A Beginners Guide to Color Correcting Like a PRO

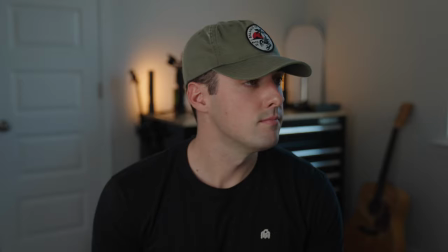You could leave it like this and it'll be passable, but if you want to take it a step further and make it look even better, then keep watching because we're not done here.
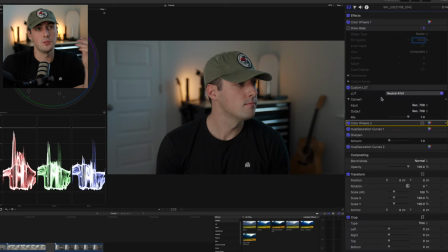And that brings us to step four, which is adjusting the contrast. So what you'll do is you go to that second color wheels layer after the LUT, make sure it's after the LUT. And as you can see, we have a lot of room in the shadows and highlights in the scopes. So I like to take my highlights, bring them up.
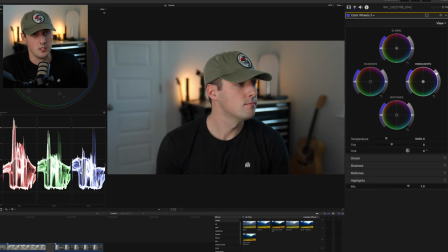As you can see, this red is a little bit overexposed, but that's that light in the background. I'm looking more so at these. And then I'll bring my shadows down right to where they're basically clipping.
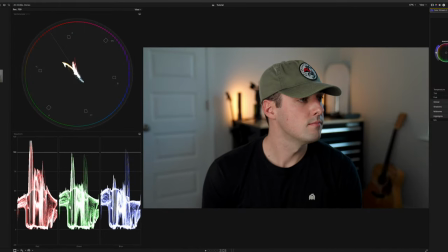And that looks great. My midtones are at a good spot, but what you can do is you can kind of brighten them up just a little bit more if you want to.
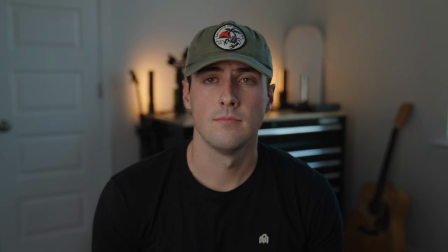But I like the contrast look. I think it looks good. That simple adjustment took this and brought it to this.
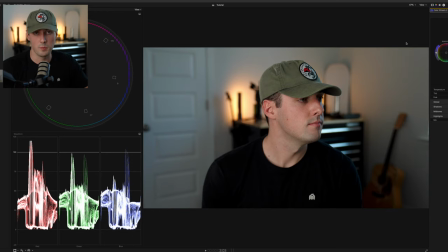And already that is amazing. It looks a lot more contrasty, a lot more poppy, and it just kind of brought out the image even more, if that makes sense.
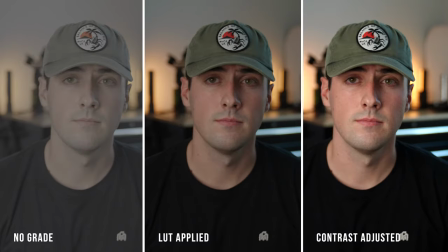But yeah, it basically looks a whole lot better. Now, after we've done the contrast adjustments, and if there's a subject or human or alien or anything in the shot that resembles a human, I like to check where the skin tones are and adjust if needed.
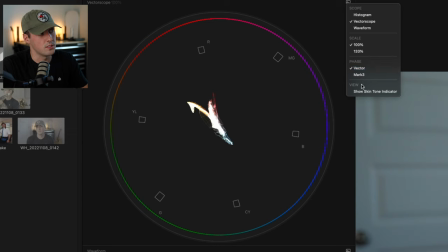The Vectorscope has a very helpful tool called the skin tone indicator, which you can toggle here, and it can show you where your skin tones should be in an image. Skin tones, as a rule of thumb, should lie in or around this line right here. Depending on the ethnicity of the subject, it can fluctuate, but this, like I said, is just a good rule of thumb to get you to the right place.
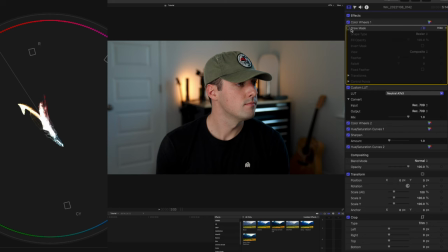So to adjust the skin tones, we're gonna use the hue saturation curve layer. First, what we're gonna do is we're gonna go back to that mask and bring it over to the person's skin tones in their face.
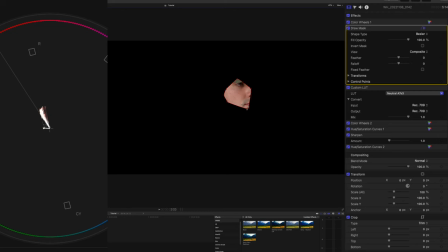It's my face. You want to kind of avoid the lips because they can be a little bit pink, and you kind of really want to focus on the full kind of like breadth, I guess, of the person's face. And as you can see, we're a little bit to the right of that line, which is totally fine. But what you'll do is you go to that hue saturation curve, and you're going to go to hue versus hue.
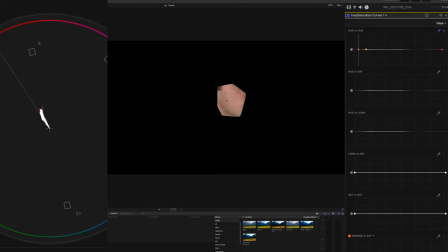Take that little dropper tool and drag it over the face, and you're going to see this little red dot pop up. Then from there, you can adjust that up, which will make me look a little bit purple, or down, which can make me look a little bit green, and bring it to where that's right
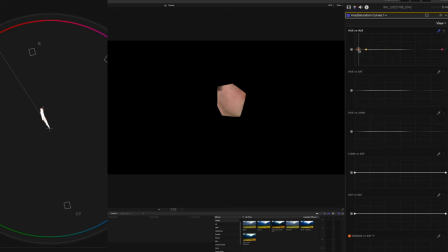on the line. I like a little bit past it, so right there.
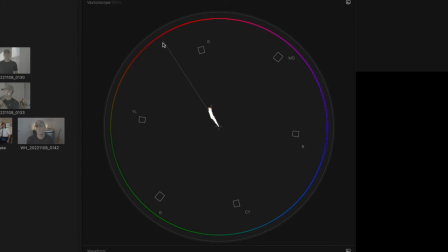So another tip too in the vetroscope is that the further out this line goes represents the more saturation, and the further in represents least saturation. So this is already around 30% saturation. It's kind of hard to tell, but you want it in this area.
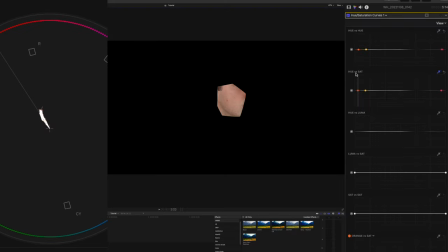But you can also, if you want to, click on the hue versus saturation curve, click on that dropper, and then click on the face to be able to bring up another point to adjust the saturation. And you can go crazy if you want it to be super red, or desaturated if you need to. And as you can see, it kind of falls closer to that line. I kind of want it to be kind of where it is, but let's see.
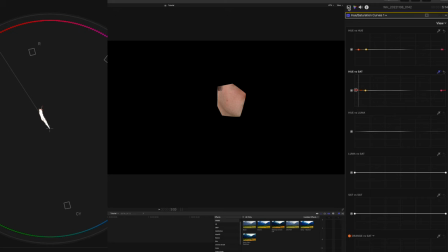Maybe a little bit more saturated. Let's see what the before and after looks like.
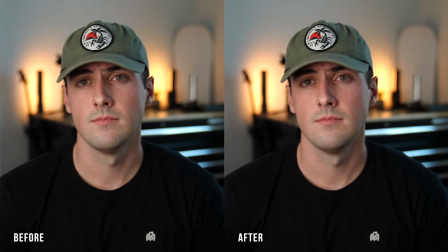It's a very, very, very slight adjustment sometimes, but it can really make a huge difference in the way that your image looks.
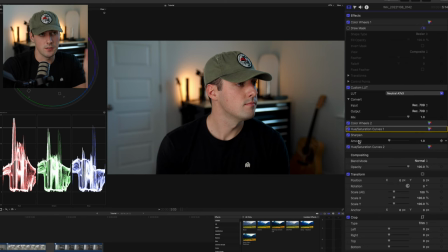And lastly, the last thing that I do to clean up the image is I add another, after the sharpening, is I add another hue saturation curves layer. And consider this, like I said, the very, very, very top layer. Everything you do before this from here on out should be under this layer.
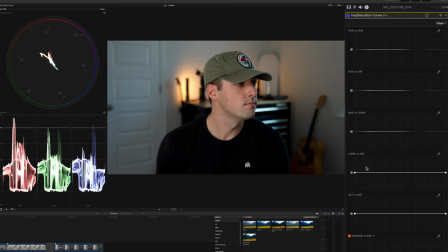What I'll do is I'll open it up and I'll go to Luma versus saturation, and I'll do one of these numbers right here, which basically turns down the saturation in the shadows and turns down the saturation in the highlights to make the image look a lot more natural,
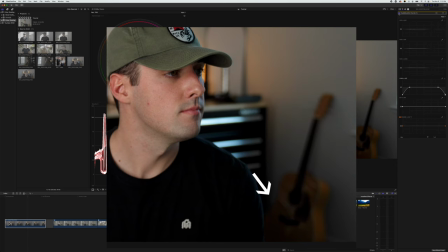because you essentially don't want any color in those areas. And by simply doing that, you might not be able to tell a difference, but it makes the black on my shirt look a little bit less blue. Hopefully that makes sense, but it can really help you out if you're making your own custom LUTs or you're getting really creative.
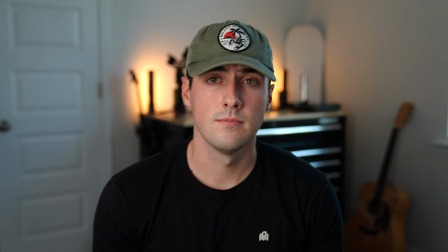Like I said, consider this a top layer. So here is the final image that we've been working with. Here's what it looked like before.
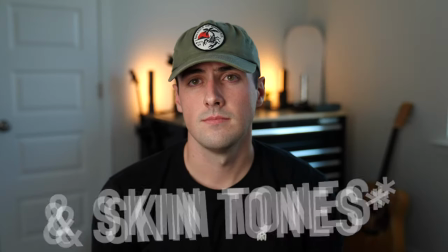Here's what it looked like after the white balance and then after the contrast adjustments. And as you can see, it's a huge difference. So let's take what we learned from this and put it into another clip.
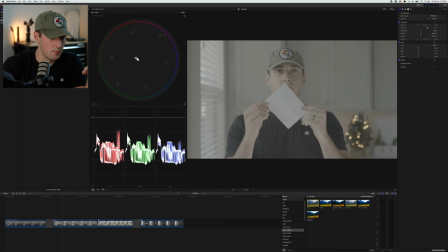In this clip, we have me standing in front of a window, and we're going to take that base correction layer that we did, drag it over top.
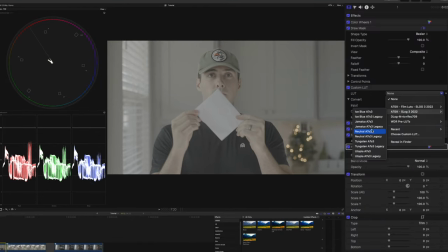I'm going to add my conversion LUT onto it. And this looks great. It's a little green.